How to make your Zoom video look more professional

If you're working from home you're likely doing some video conferencing through Zoom, Skype or one of the other providers.
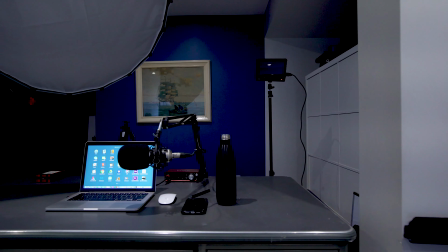It's giving your clients or students or teachers a look inside your home office, dining rooms, kitchens or wherever you're able to get some work done at home. So here are four tips to make sure your webcam video looks a little more professional.
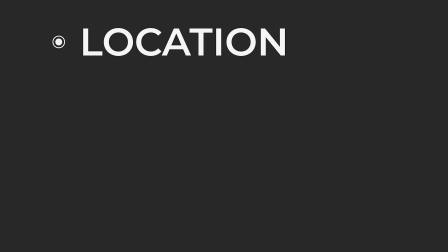Number one, location. Choose your location by considering your backdrop.
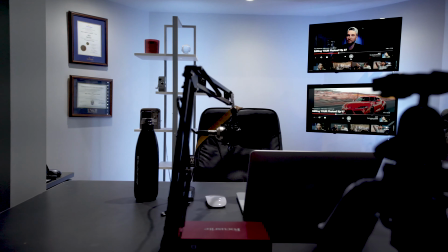What's going to be behind you now try for some depth or symmetry avoid all windows being behind you you've seen this before the person
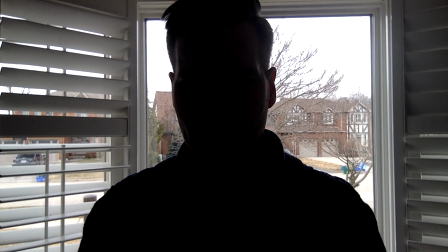you're talking to you can't really even see them they're just a big shadow but you can see what's outside their window well that's an easy fix just try and choose a location that adds light to your face not to your back if you're sitting in front of a window make sure you are facing the window don't have your back to it if you have a smart tv consider using it as a background you can upload a logo or some other videos that relate to your brand or business to youtube then just play them on a loop but at the very least clean up that backdrop nobody wants to see your kleenex boxes pizza boxes or empty cans of beer although entertaining you wouldn't have that around you in an actual meeting or class so tidy
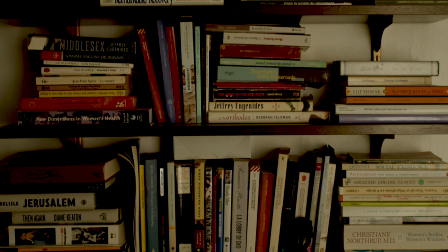it up even if you're sitting in front of a bookcase use the time you usually take to drive into the office and clean up those shelves number two lighting
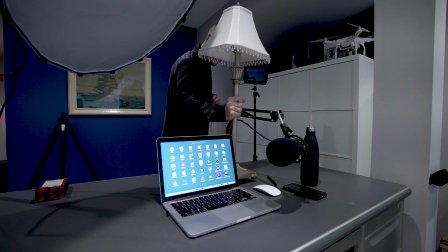this can be a challenge but here's a super easy solution place the lamp any lamp you have just behind your computer so that it
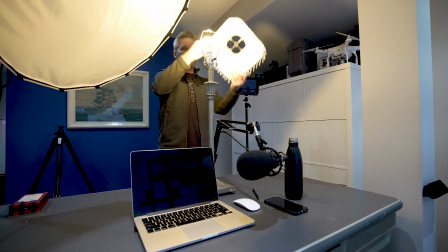lights your face try even taking off the lamp shade to give a lot of light to your face there and also experiment with turning out any overhead lights and instead just use the lamp to light the subject which is you this will cut down on shadows too.
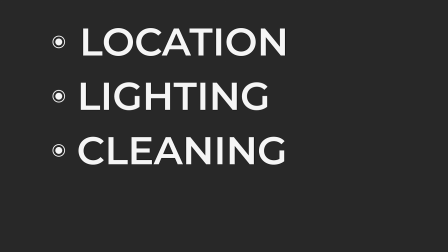Now, number three, cleaning. Due to privacy concerns, you may have some tape, a sticker. I've even seen a band-aid covering a web camera. When you remove it, make sure your surface is clean so your picture is clear. Clean your camera with a soft cloth, but don't use Windex or any kind of Lysol wipes.
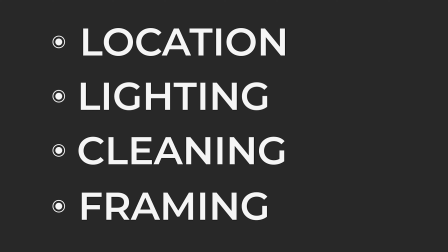That could cause some damage. Number four, framing your video. Now, if you have a desktop computer, it might be hard to adjust the placement, but give it a shot. A laptop is easy, a phone is even easier. You want to avoid those shots right up your nose or just of your forehead. You've seen them.
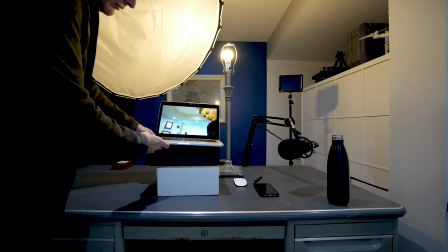So grab some boxes or books and raise your device, then look for clean lines, nice straight lines in your background.
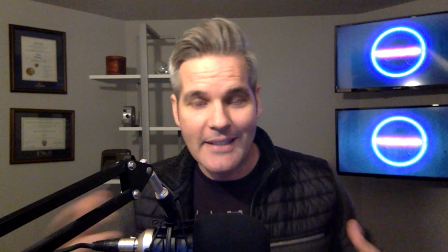So this video here is being shot using that setup we just went through. I'm using a lamp without the shade. I've turned off the overhead lights this is the web camera on my macbook and i've put it on top of two boxes to raise it up a bit of course a higher quality microphone some nice led lights behind you all of that is fun too but at the very least pay attention to those four things location lighting framing and cleaning your lens i hope that helps stay safe everyone and happy conferencing